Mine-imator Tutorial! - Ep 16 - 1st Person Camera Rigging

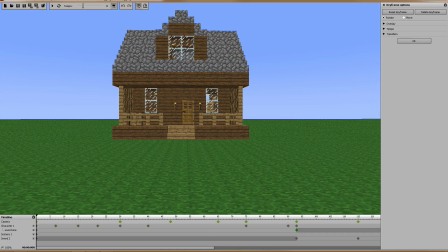3:55 Now technically, you know, it should be about right here because you don't look at your neck as you walk, but I still,
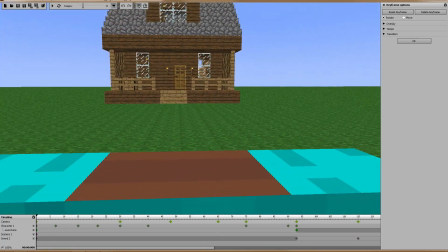4:02 like I said, I wanted that effect where you could still see moving body parts,
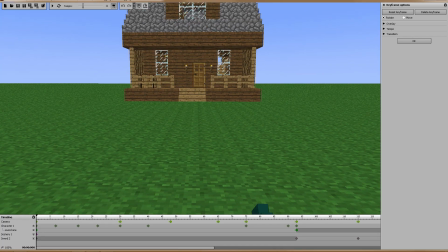4:06 and you can kind of achieve that by just getting closer down to the neck and keeping just I mean you can see that
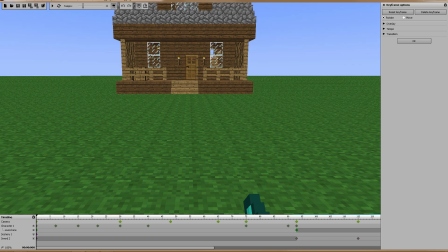4:13 at the bottom of my screen you can see his neck so if I just move it just a little bit above that when he moves his arms shift up and down so you will see those elbows and let's see yeah so see I moved it down and so now you can
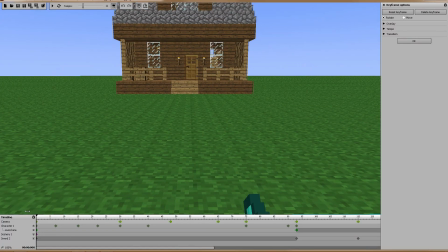4:27 actually see his whole neck which does look a little weird but at the same time if that's the first-person effect you're going for then that's what you get and now an easy way to move the camera let's say this is where I want it but say I want him to look up a little more you don't want to use Q and E to go up
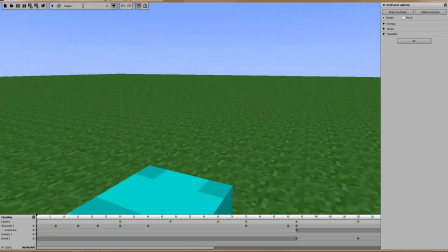4:40 if you just hold the right right mouse button the camera just pivots or rotates rather from where it's
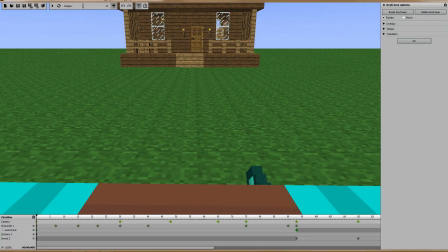4:46 at and so instead of moving the whole camera up and down I can just move the view so that it's looking more up let's see right about
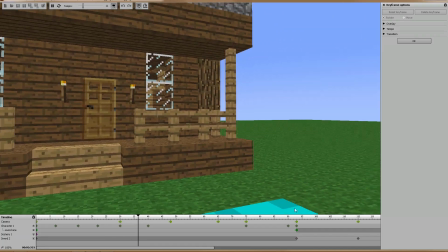4:55 there let's press play and you still can see a little bit of his neck and his elbows coming up and it's also going to depend on
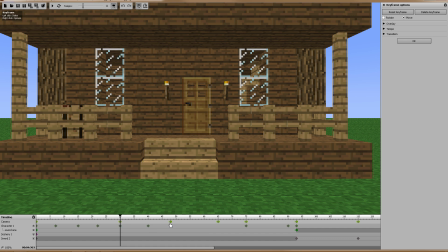5:03 the second camera view of where his body stops now Now for me,
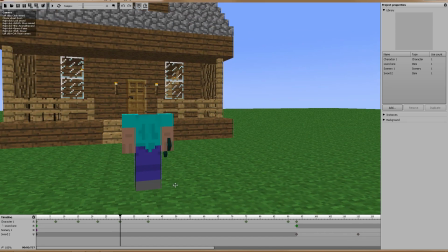5:07 what I had to do is once I made him walk down here, I just added the second camera keyframe, flew it forward,
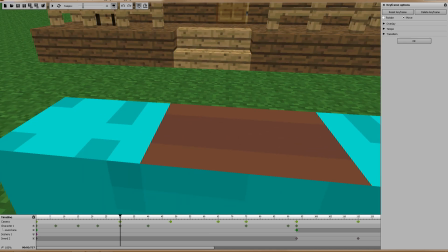5:15 and stopped it where, you know, above his body. If I look down here, you can see his body.
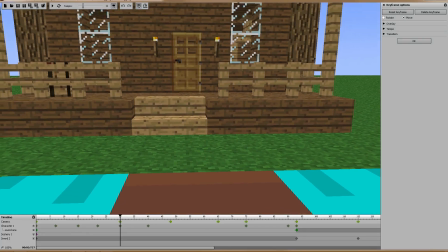5:20 And then I'm actually behind his body a little bit, as you can see, so that I can still show the shoulders and neck area.
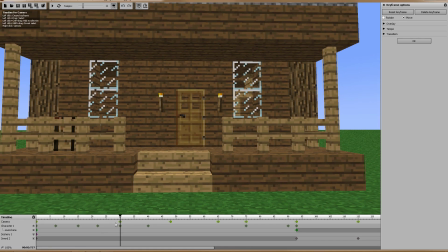5:26 And we'll just put it right there.
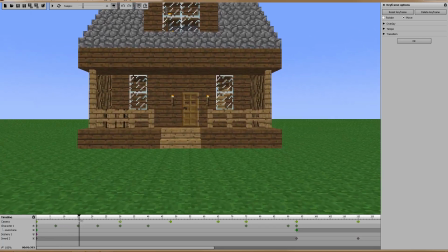5:27 Let's see see I put it a little too high and you still see a sword moving up But it's it's just not feeling like it's totally
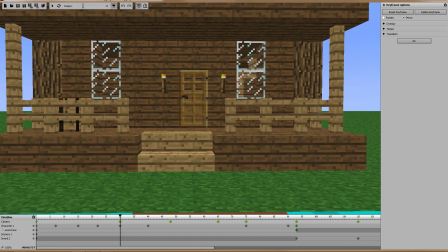5:36 First-person because I can't see anything else of his body. So I'm actually gonna move it Right about there Press play.
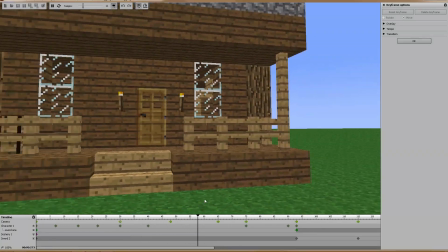5:45 Yeah, that's better a little too much there at the end But like I said, you just gotta mess with it and see how you want it and then here I know
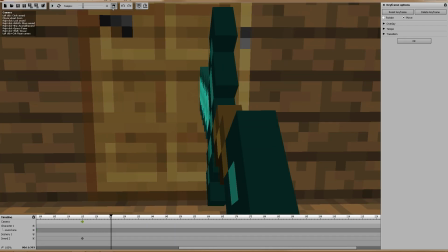5:54 it's a little weird when you try to unparent an object and move it because then it throws it off into the world
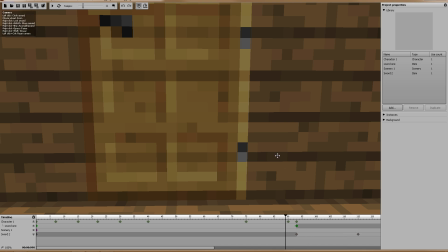6:00 randomly and so a little trick that I've come up with this is just something that works for me there might be a better way as always I
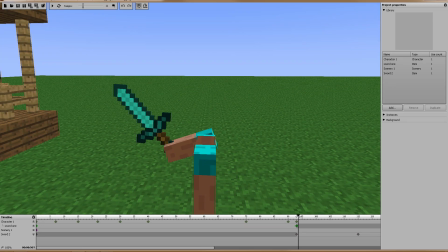6:08 actually have two swords in play here and you'll see right here on the timeline let's just click on this keyframe so it's all queued up I have sword 2 and sword 1. Sword 1 is parented to Steve's arm.
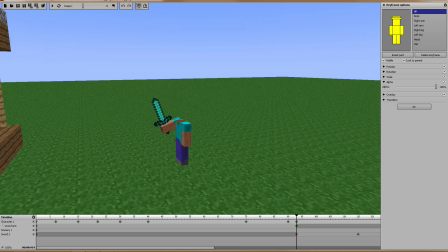6:21 So it is the one, let's go ahead and zoom back here. It is the one that walks with him down and is with him. Well, that's where his head's turning, so you can't, there's actually no movement in his arm. It's with him until this point right here.
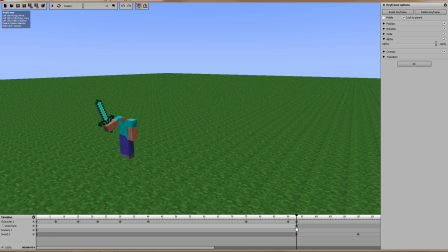6:38 And at this point, I make that sword invisible by selecting that keyframe and clicking invisible. you can see there's actually two swords there and at the same time I add a second sword make it visible I've made it invisible from the first
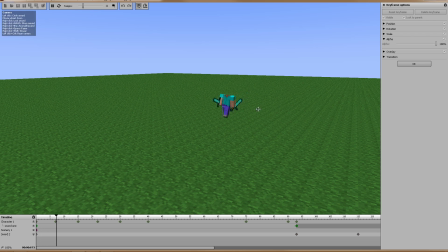6:53 keyframe up to here if I was to make it visible you would see it right there and it moves along with them but I don't want to show that so I make it invisible and it shows up right at the moment I have it leave his hand so
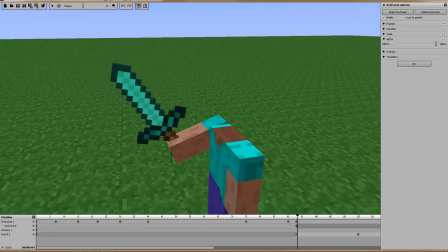7:08 right you can you can see the transition just barely because the placement is a hair off. Actually I did pretty good. So at this point where it leaves his hand, I make the parented sword invisible.
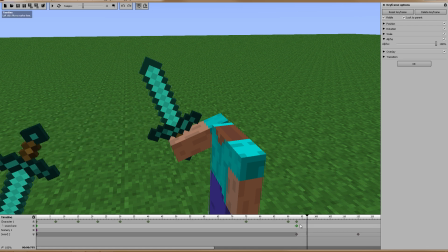7:22 Technically it's still there so when he throws the sword that one stays in his hand but since I've made it invisible you actually don't see it. And so all I did is I spawned in a second sword,
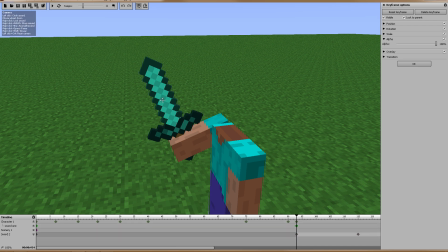7:33 I turned this sword on and And I just moved it over to where I felt it was close enough that it was on top that nobody would notice.
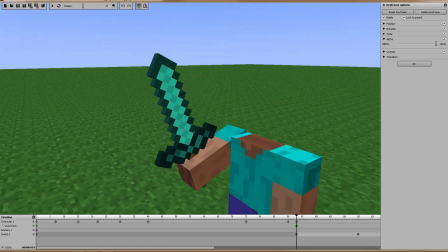7:42 And you can see there still is a little bit of overlapping here, but it's close enough for my standards, which apparently aren't very high.
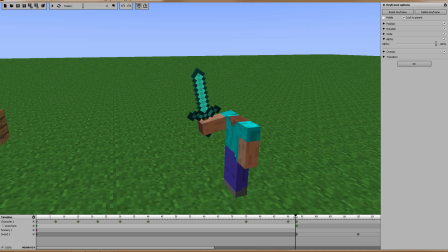7:50 Anyway, so yeah, at this point, one sword goes invisible, another sword becomes visible. And this sword, since it is not parented to him, is very easy to animate. And you can see it kind of rotates weird, but it works.